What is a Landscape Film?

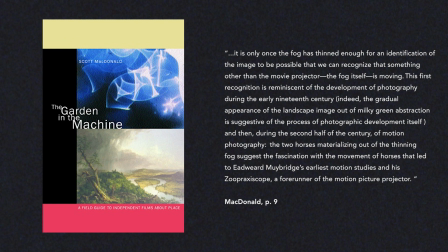(4:31)
MacDonald later continues,
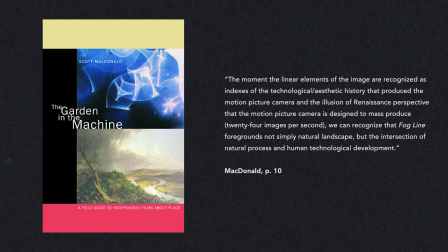(4:32)
the moment the linear elements of the image are recognised as indexes of the technological aesthetic history that produced the motion picture camera, and the illusion of renaissance perspective that the motion picture camera is designed to mass produce 24 images per second,
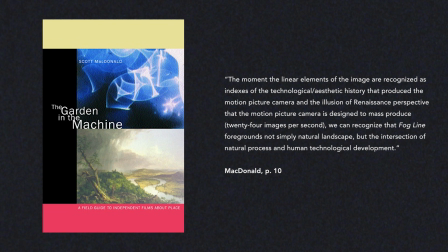(4:47)
we can recognize that Fogline foregrounds not simply natural landscape but the intersection of natural process and human technological development.
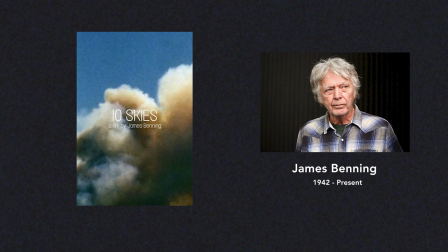(4:56)
We can see a similar allusion to the intersection in the experimental landscape films of James Benning. Ten Skies, for instance, is a film that features 10 long static shots of 10 different patches of sky.
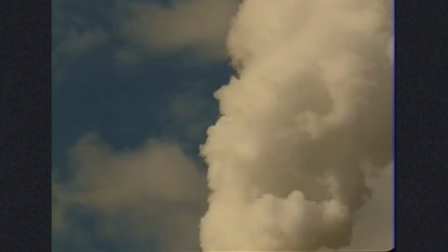(5:08)
Like Fogline, the products of both natural and technological processes are overlaid in Ten Skies.
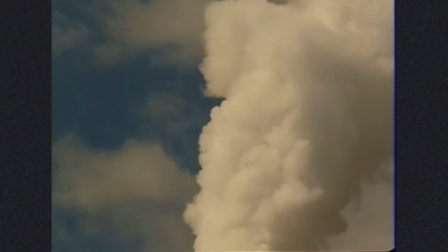(5:14)
The various cloud formations are often tainted by various human pollutants such as industrial smog,
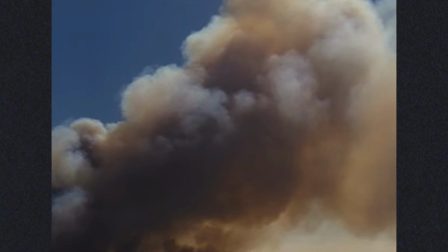(5:20)
jet engine trails and accidental wildfire smoke. In effect,
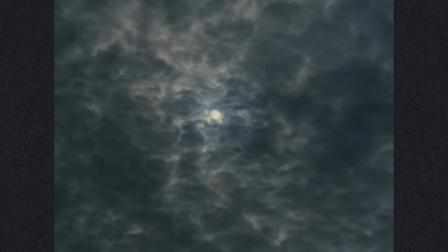(5:26)
these extended shots capture the shift that has occurred in the relationship between people and place in the 20th and
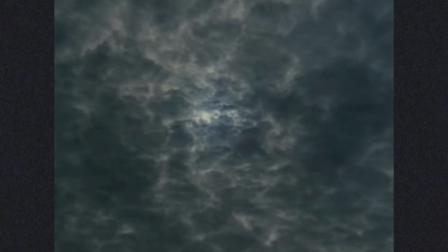(5:32)
21st centuries and by extension how this shift has affected the way landscapes have been depicted in artworks.
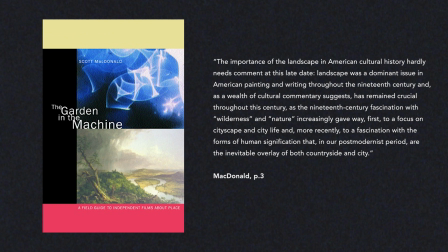(5:39)
On this shift MacDonald writes the importance of landscape in American cultural history hardly needs comment at this late date. Landscape was a dominant issue in American painting and writing throughout the 19th century and as a wealth of cultural commentary suggests has remained crucial throughout this
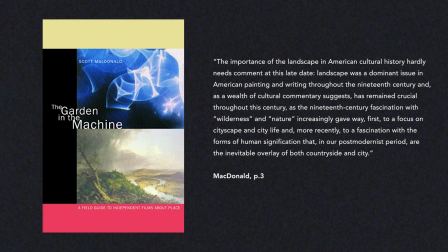(5:56)
century as the 19th century fascination with wilderness and nature increasingly gave way first to a focus on cityscape and city life and more recently to a fascination with the forms of human signification that in our post-modernist period are the inevitable overlay of both countryside and city.
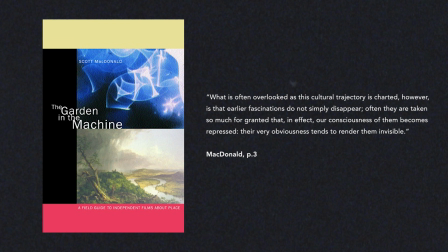(6:13)
What is often overlooked as this cultural trajectory is charted however is that earlier fascinations do not simply disappear.
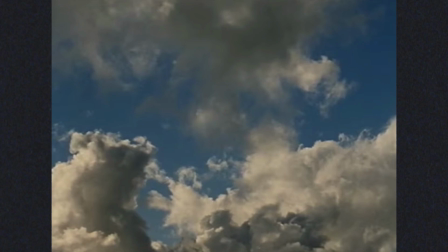(6:20)
Often they are taken so much for granted that in effect our consciousness of them becomes repressed. their very obviousness tends to render them invisible. The simplicity and duration of 10 skies compels the viewer to confront these sites as a subject,
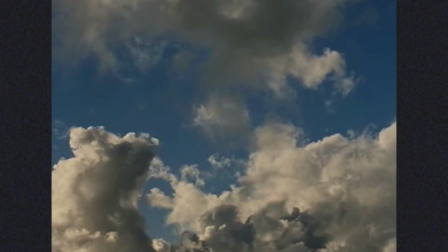(6:35)
bringing back into consciousness the earlier fascination with landscape that MacDonald mentions. Another striking example of a film that encapsulates this landscape,
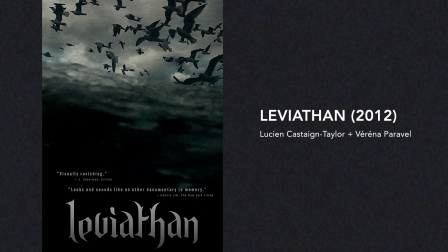(6:45)
or rather seascape experience, is Leviathan by Lucian Castane-Taylor and Verena Paraval.
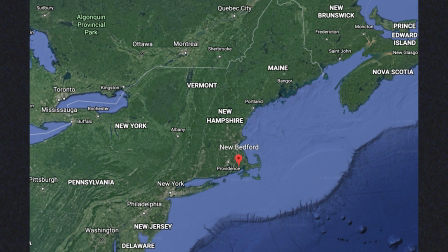(6:52)
Filmed in New Bedford, Massachusetts, Leviathan viscerally captures life on board a commercial fishing vessel.
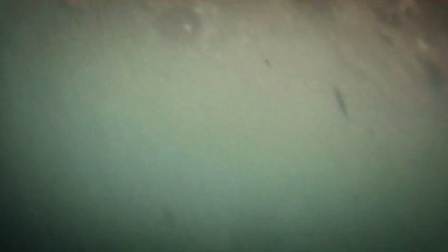(6:59)
Like Fogline and Tense Skies, Leviathan represents a subversive vision of cinema,
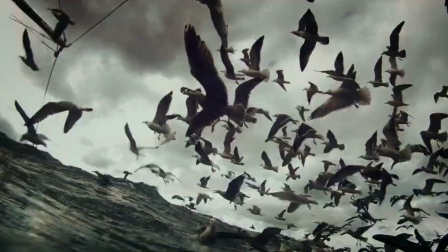(7:05)
one that neither relies on linguistic expression nor makes a reductive claim to truth.
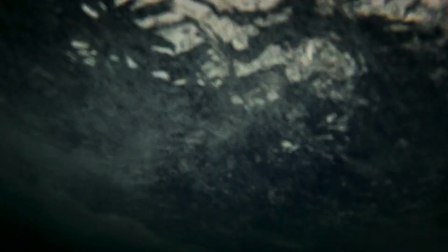(7:10)
The film departs from the conventions of documentary filmmaking.
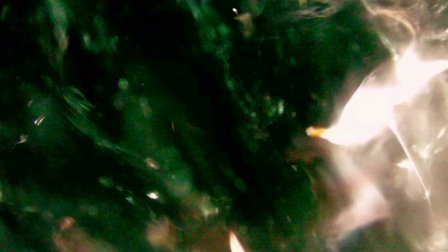(7:13)
There is minimal dialogue, no interviews or narration, and no factual information about the fishing industry is disclosed.
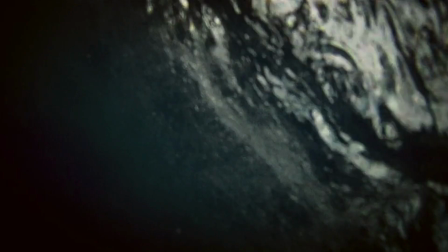(7:21)
Instead, Castaigne-Taylor and Paravel embrace the various dimensions of the audio-visual image to make the sensory experience of commercial fishing directly perceptible.
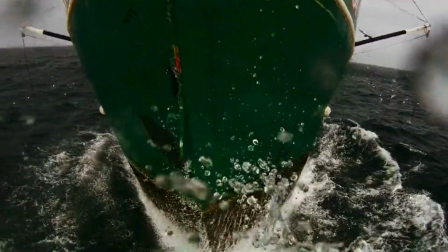(7:30)
In doing so, Leviathan recognises the nuances and uncertainties that lived experience entails,
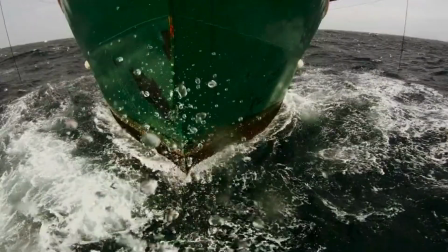(7:36)
and it resists simple reductions that suggest otherwise.
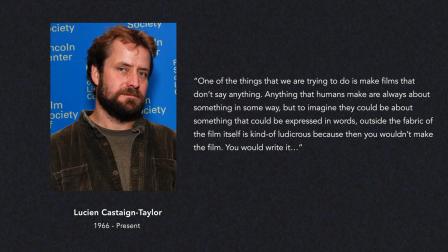(7:40)
Castaigne-Taylor articulates his methodology when saying, one of the things that we are trying to do is make films that don't say anything. Anything that humans make are always about something in some way,
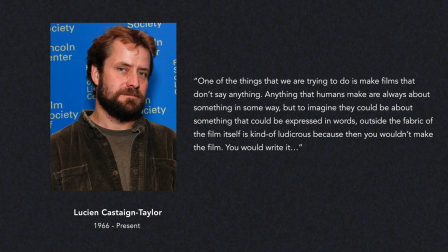(7:52)
but to imagine they could be about something that could be expressed in words outside of the fabric of the film itself is kind of ludicrous because then you wouldn't make the film,
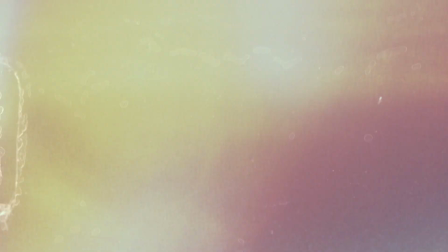(8:01)
you would write it.
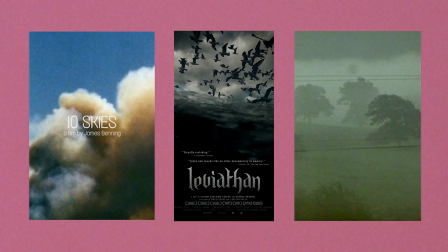(8:06)
Castaigne Taylor's comments express why these types of films are important. The films mentioned in this video essay prioritise the unique formal attributes of the
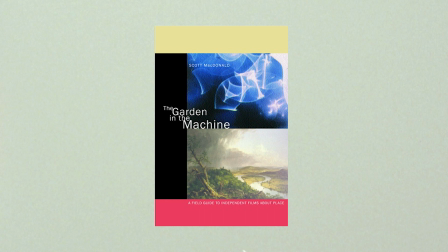(8:14)
audio-visual image and challenge you to look at and to listen to the film itself.
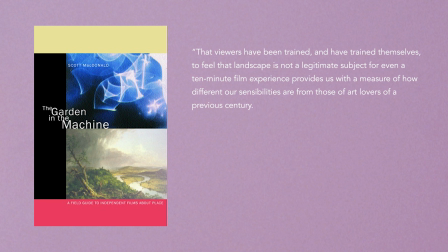(8:20)
As McDonald recognises these two skills have waned among contemporary viewers.
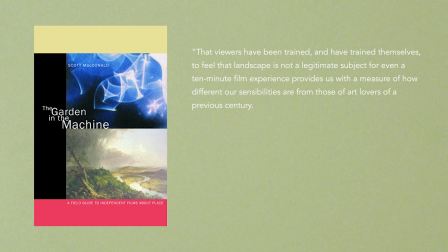(8:24)
That viewers have been trained and have trained themselves to feel that landscape is not a legitimate subject for even a 10-minute film experience provides us with a measure of how different our sensibilities are from those of art lovers of a previous century.